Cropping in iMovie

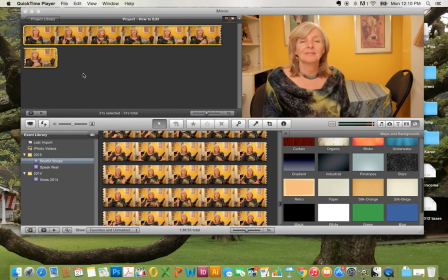0s
was a screen recording for Camille just to show her how I use iMovie to change my video. This is a little bit of video I downloaded or recorded for my course at Udemy,
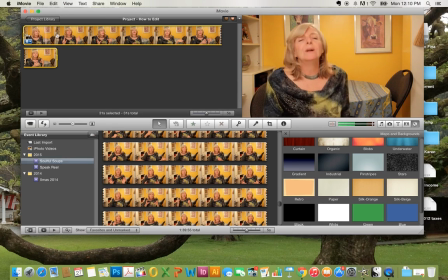15s
and this one isn't too bad, but a couple of them I had too much light and I wanted to just darken them a bit. So you see there's a little blue bar here. I click on that, I go to video adjustments, and you'll see there's all these different levels.
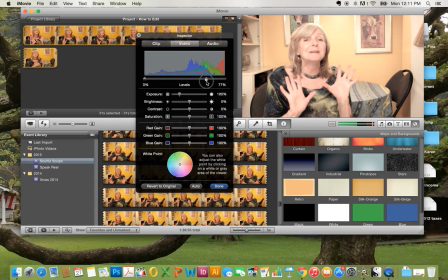30s
I mean, I can change the levels here, and you can see how it changes everything by doing that. Or I can change it individually, like exposure. I could bring it a little bit lighter. That's too light, of course.
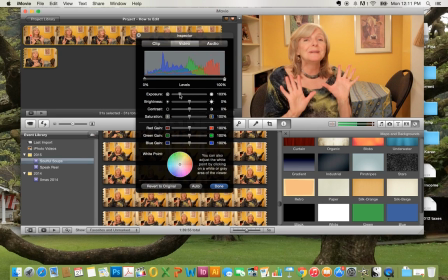42s
So if I wanted to darken it just a bit, which I did, and then I want to brighten it. It looks a little gray or grim looking, so we can just change that. And contrast is very important. You'll find that if you bring a little contrast, you see how the edges come up a bit.
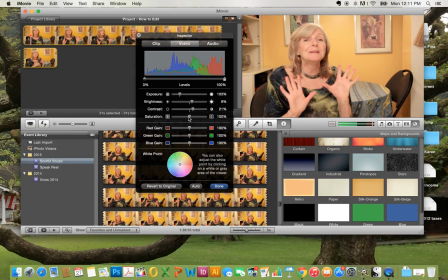57s
Now it still looks a little washed out in colors, so I'm just going to bring the saturation up a tiny bit. Get a little more pink in my cheeks, not too much. Now we've changed the levels. You'll see it's 103, 9, 21, and 121% on those different levels.
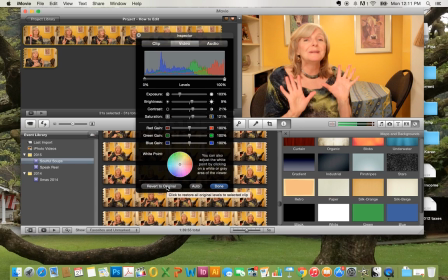73s
If I don't like it, I can always revert to original, and you can do auto if it doesn't. That's another way of choosing it. I'm just going to do done. So now it's changed it.
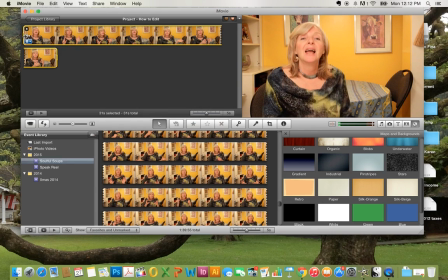86s
Now the second thing I want to show you is how to edit. And I don't know if this is going to record our sound here.
Welcome to Scandalously.
Okay, so what I'm going to do is I'm just going to do a few cuts here,
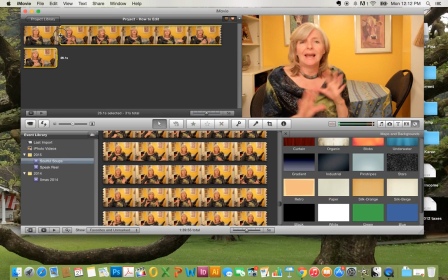100s
and I'm going to show you how I play with zooming in to make the video a little more interesting. So here, what am I saying here?
One of the easiest meals that anybody can make is a warm bowl of soup.
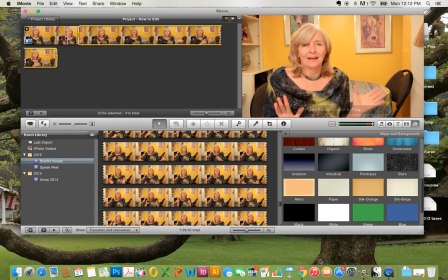116s
So let's just take it to the warm bowl of soup.
Make is a warm bowl of soup.
A little bit further here. There we go.
Bowl of soup.
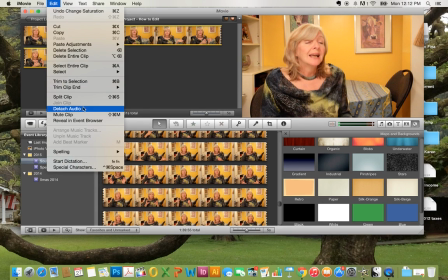128s
And now I just go up to edit and I go down to split clip. Awesome.
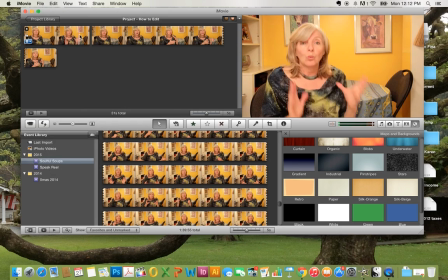134s
So now there, you'll notice no difference at all when you go from that to the cut.
It's so easy.
So here I'm saying something different. So here I start opening intro, and I'm just going to leave it at that medium shot. Now the next part, I want to come in a little tighter, so it feels a little more intimate here.
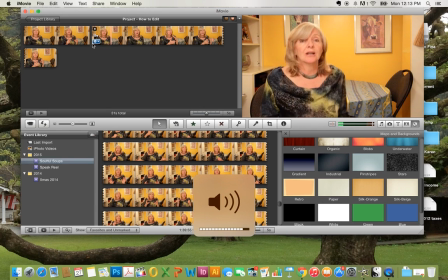152s
So let's just see what I say.
It's so easy. I simply do not understand why people buy tinned and packaged soups.
Okay, let's just take it to the end of tinned and packaged soups. And so it's somewhere around there.
First of all, tinned and packaged soups.
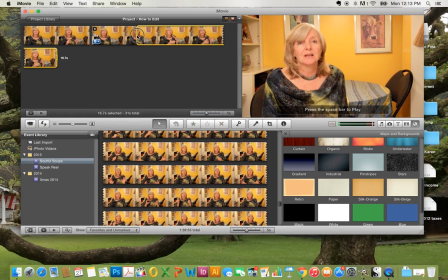171s
Right about there.
Let's go back and tinned and packaged soups.
Yeah, just a little breath there, so I'll just give it about there. So I'm going to do split clip again.
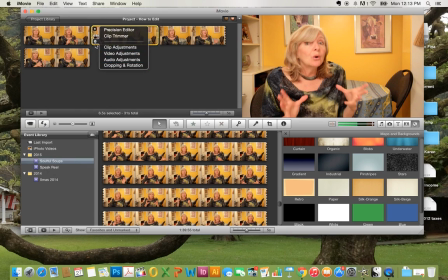183s
All right, now this second one, I'm going to go to the bottom, go to that little blue thing again, go to cropping and rotation. So here we're going to crop it, and that you just grab that green line and you can bring it in and then move it around.
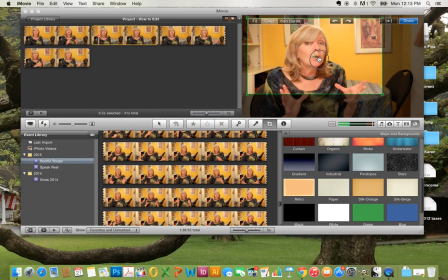198s
So now we're going to come in nice. I like to have it middle, so I'm in the middle.
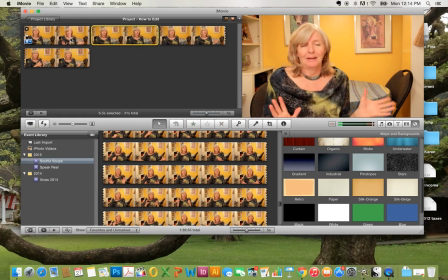202s
And now when we play it, at the end of this part, so here we have the wide shot, and watch what happens.
Is a warm bowl of soup. It's so easy.
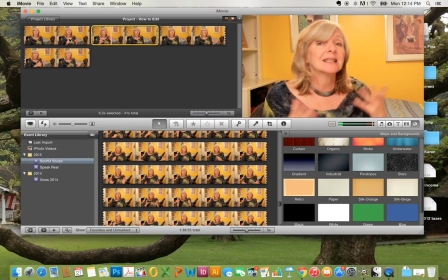211s
You see how when the cut happens on the change of phrase, it feels better. Like I'm coming in close. As I say, it's so easy. I'm now in very intimate with her.
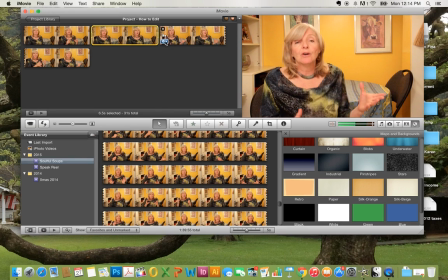222s
This third one, we're going to just play. I wouldn't necessarily do this many cuts in at the same time. And let's just see what I'm saying here.
First of all, those soups have so many preservatives.
And so what we're going to do here is I'm going to just show you the last one, which is a really fun thing.
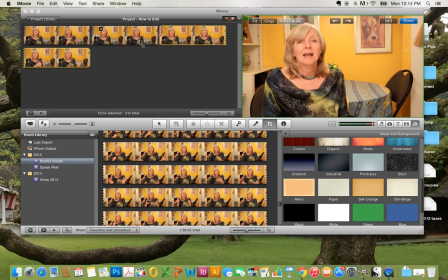240s
I like using the Ken Burns. So now I was in tight at this one, and now I'm going to do a Ken Burns here. So I'm now back at the wide shot.